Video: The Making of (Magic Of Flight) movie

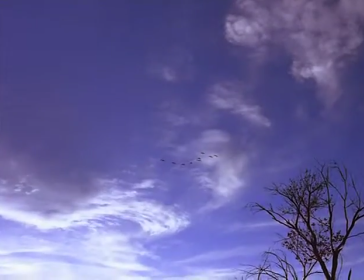Birds have the advantage of strong, hollow-boned wings,
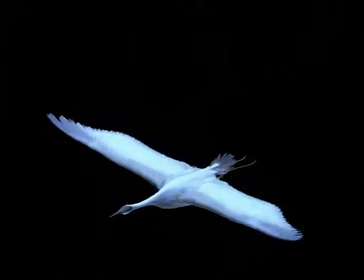which flex and change shape to meet all the demands of getting into the air. One of the difficult things about trying to teach people something in a large format film is that you do have limited time.
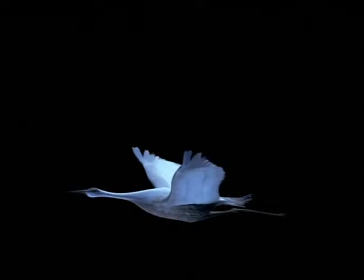Once aloft, the wing's natural shape allows a bird to soar.
Greg came up with the idea that we would start with a bird's wing. And in this instance, we used computer animation to try to give them the sense of what the bird was like when it takes off,
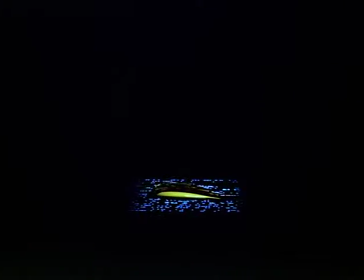flaps its wings, and why its wings are shaped the way that they are,
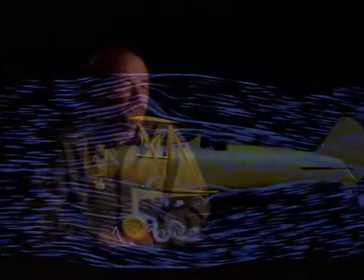and then how an aircraft takes off, how we've learned through the shape of a bird's wing to use airfoil.
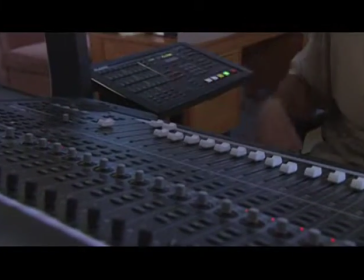Okay, so we have a little bit of an elegant piano thing going on in the background, giving us this sort of dancing, flying feeling, but then we've added in our sort of country aspects with the guitar.
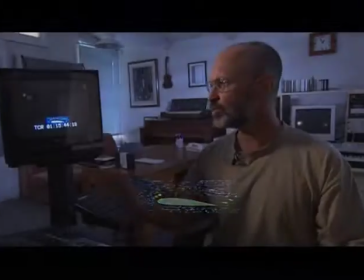It gives us our Western feel. But this is a pretty dry scene with a lot of talking about science, so it's just really background kind of music.
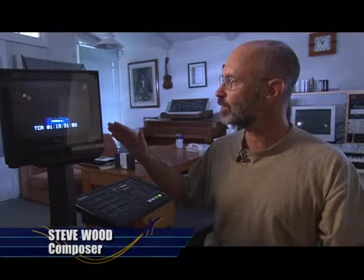Then we're going to move into a section here where it's going to lift into a little bit,
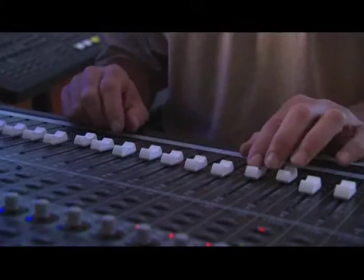a larger scene where you can hear our string section
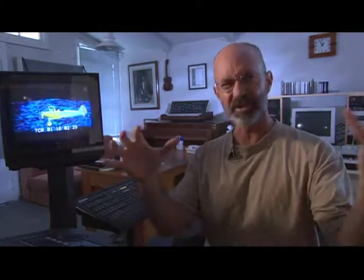coming in and playing nice big pads underneath it to give it a warmer feeling.
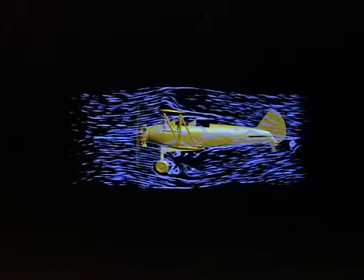But still, there's this elegance.
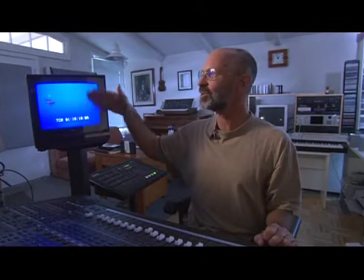Now, there's sort of a dance time, you know, with the biplane.
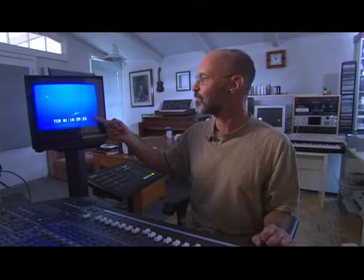Now a little cavalcade of time, still maintaining the waltz. And finally, we're going to end the scene with this jet, and it's going to cut quickly to the Blue Angels.
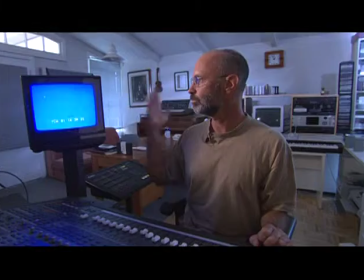Boom.
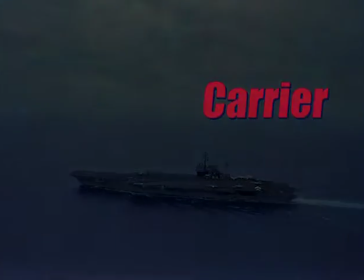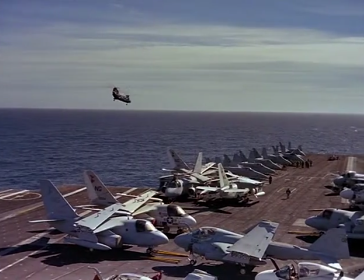No one has to be more precise than the pilots who take off and land on the movable airports we call aircraft carriers.
The United States Navy has a very specific mission, and it's not to make movies.
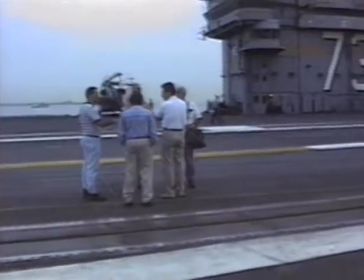And we were not in a position to rent the United States Navy and pay all those costs.
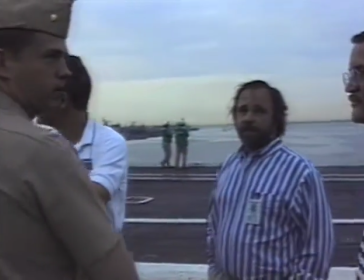You guys are fine. What they're talking about is people need to be in uniform.
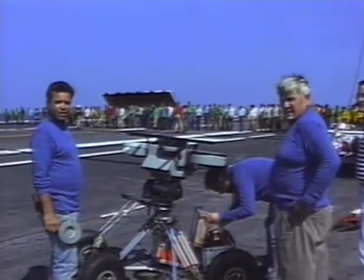Well, I'm getting a lot of breakup on this video camera from the radar.
When you're filming on board an aircraft carrier, you have to know that you're in the most dangerous situation that you'll probably ever be in your life.
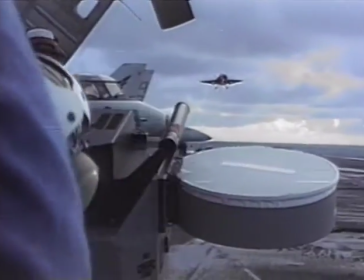The area of a carrier deck is known to be the most dangerous half-acre on the planet.
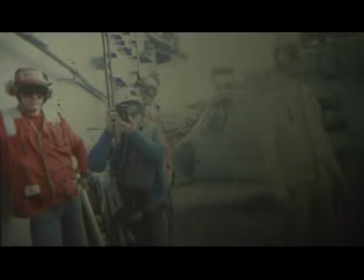The most dangerous place to be in the world. You've got jets all over the aircraft.
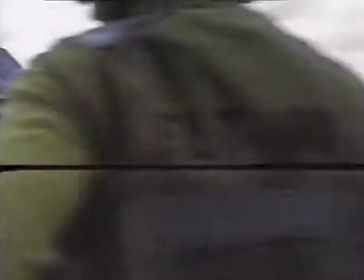We have 85 jets on this carrier. You can get blown overboard by jet blast. You can get hit by a plane. Complicating the matter is the fact that you can't hear anything.
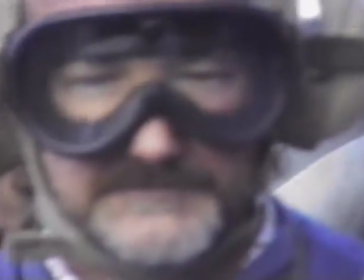And you're wearing these ear protectors, you don't hear a thing. You don't know when an aircraft is moving towards you.
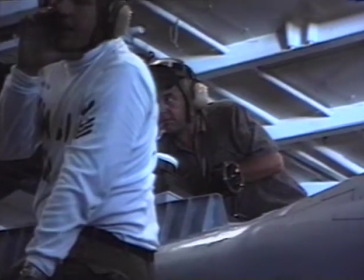Loud noise contributes to the inability to think properly, you know, so you really had to stop and figure out what it was you were trying to do,
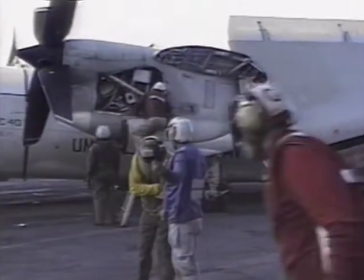and then try to figure out how to communicate that to the person you're working with. Our carrier deck team, which I think was 6 people,
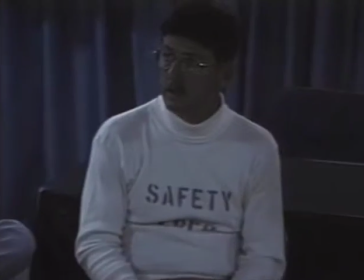What they did with us the last time we did this was... each one of the members of those 6 people had one spotter.
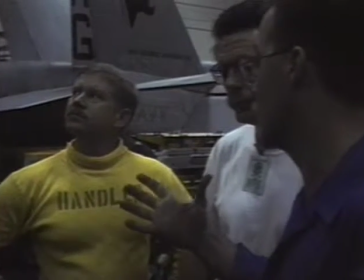We had someone escorting us all around the flight deck, but a number of times where I'd feel a pair of hands on my shoulders and I'd get driven to the deck just seconds before an F-18 wing had come right through the space my head had occupied a few minutes before. Because you get involved in what you're doing, you're setting the camera up. So we were happy to have our babysitters out there keeping us honest.
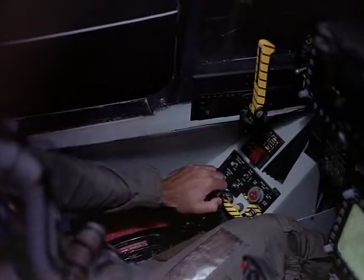The second he feels the deck beneath him, Scott hits the throttle so he can take off again if his hook doesn't catch the arresting cable.
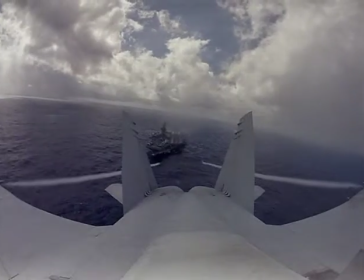Taking off and landing on a carrier is, any pilot will tell you, probably the most difficult thing you can do.
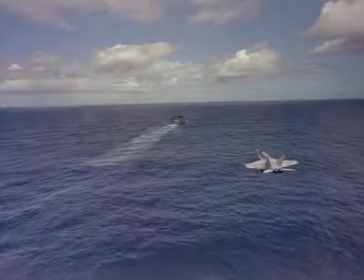I wanted to give that impression to the audience,
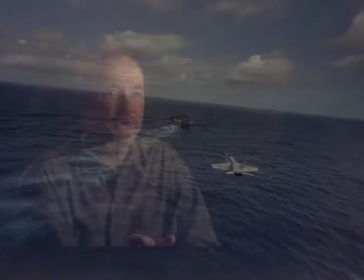what it's like to land on a teeny thing that looks like a postage stamp, and it's bobbing around on the ocean.
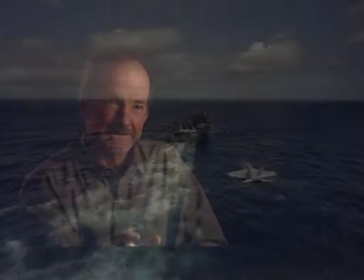It's not stationary like a normal airport. It's this little teeny thing that you've got to know how to land on perfectly.
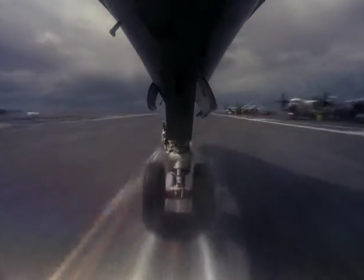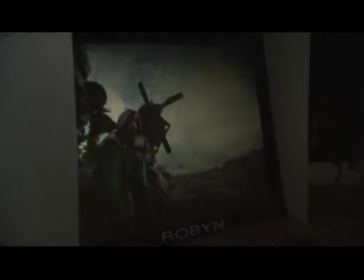And here we are on the flight deck again as an F-18 Hornet comes in for a successful trap.
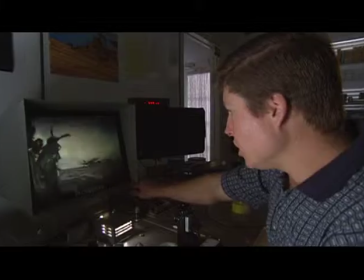As you can see, the tail hook is down. The airplanes are slamming into the deck. I mean, slamming in. My airplane would fall apart if I tried to land like that.
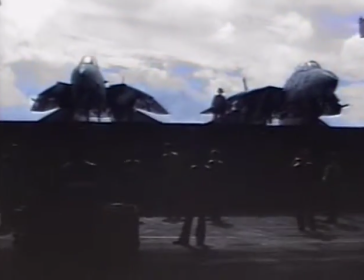And it just goes to show you how tough those airplanes are. And it also, you understand all the scurrying that goes on.
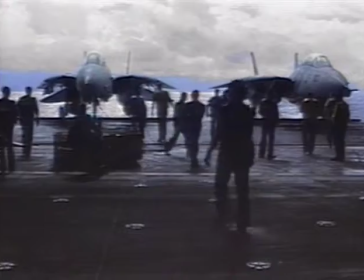It's a finely choreographed ballet that all these people are doing to move these airplanes on that aircraft carrier. My favorite shot of that aircraft carrier sequence was a shot we did from the centerline mount looking forward.
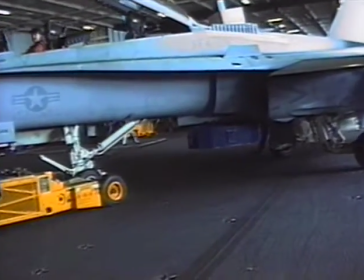We had told the pilot to turn the camera on as he was approaching the catapult.
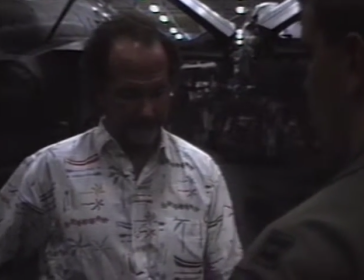I wouldn't do a taxi shot until down in here in terms of priority.
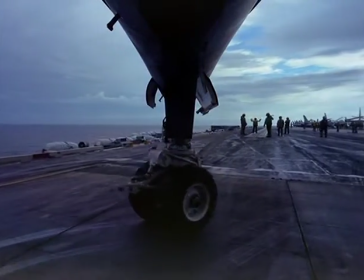Well, he turned it on considerably earlier than that. And so we got a lot more out of that particular shot than we ever expected.
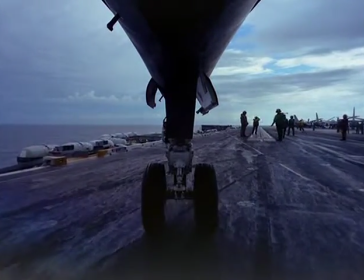And it's a really unique angle. It really gives you a completely different look of what the flight deck is like.
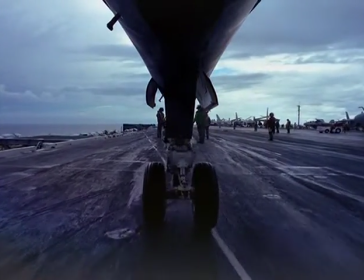So I did get to do one catapult off the aircraft carrier. I mean, no roller coaster in the world can match that, which was a very, very, very big rush. If you've never done it before, it is 0 to 160 in like 2 seconds or something like that.
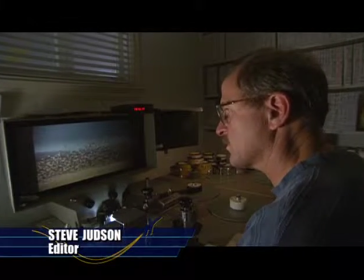For the magic of flight, Greg had shot a whole bunch of birds, some really spectacular shots.
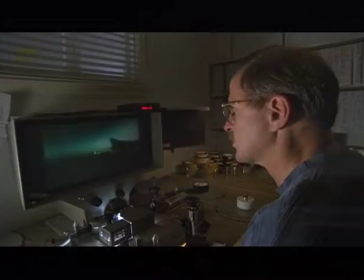And it occurred to me that we could intercut the birds with the airplanes, and as I'm doing here.
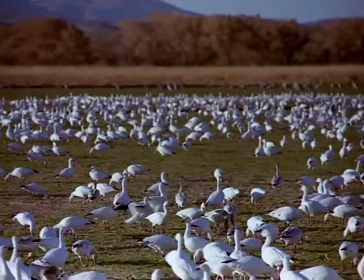In this case, it's birds landing with airplanes landing on the aircraft carrier.
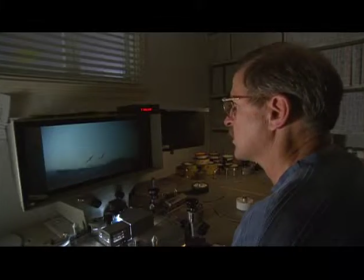I just got a sort of visual connection and tried it, and we ended up using it in the finished movie.
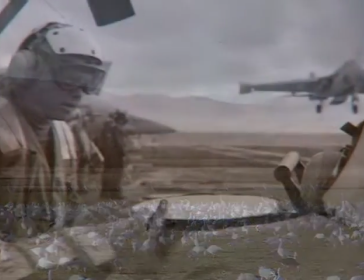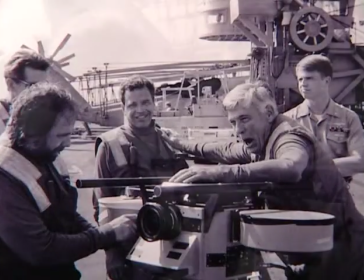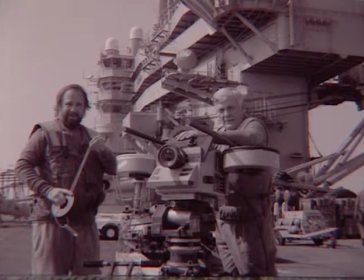When we left the carrier, after being there for 3 weeks, it was pretty emotional. We didn't want to leave. It had become home.
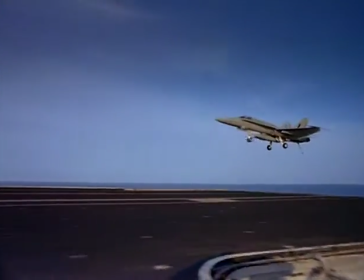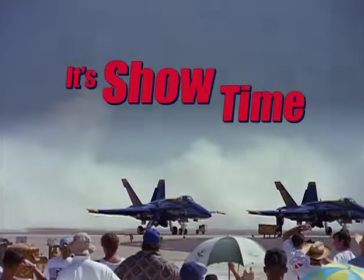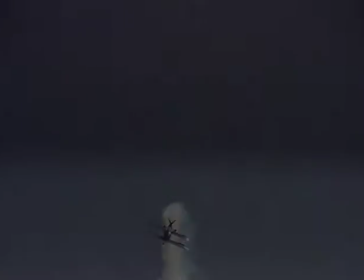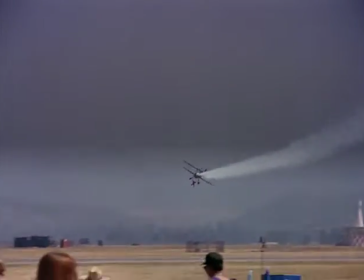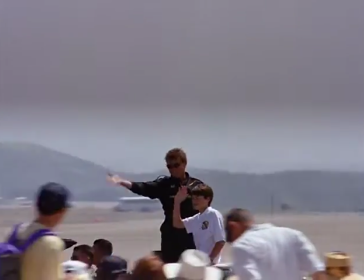Sean Tucker plays to the crowd with his son, who narrates his show.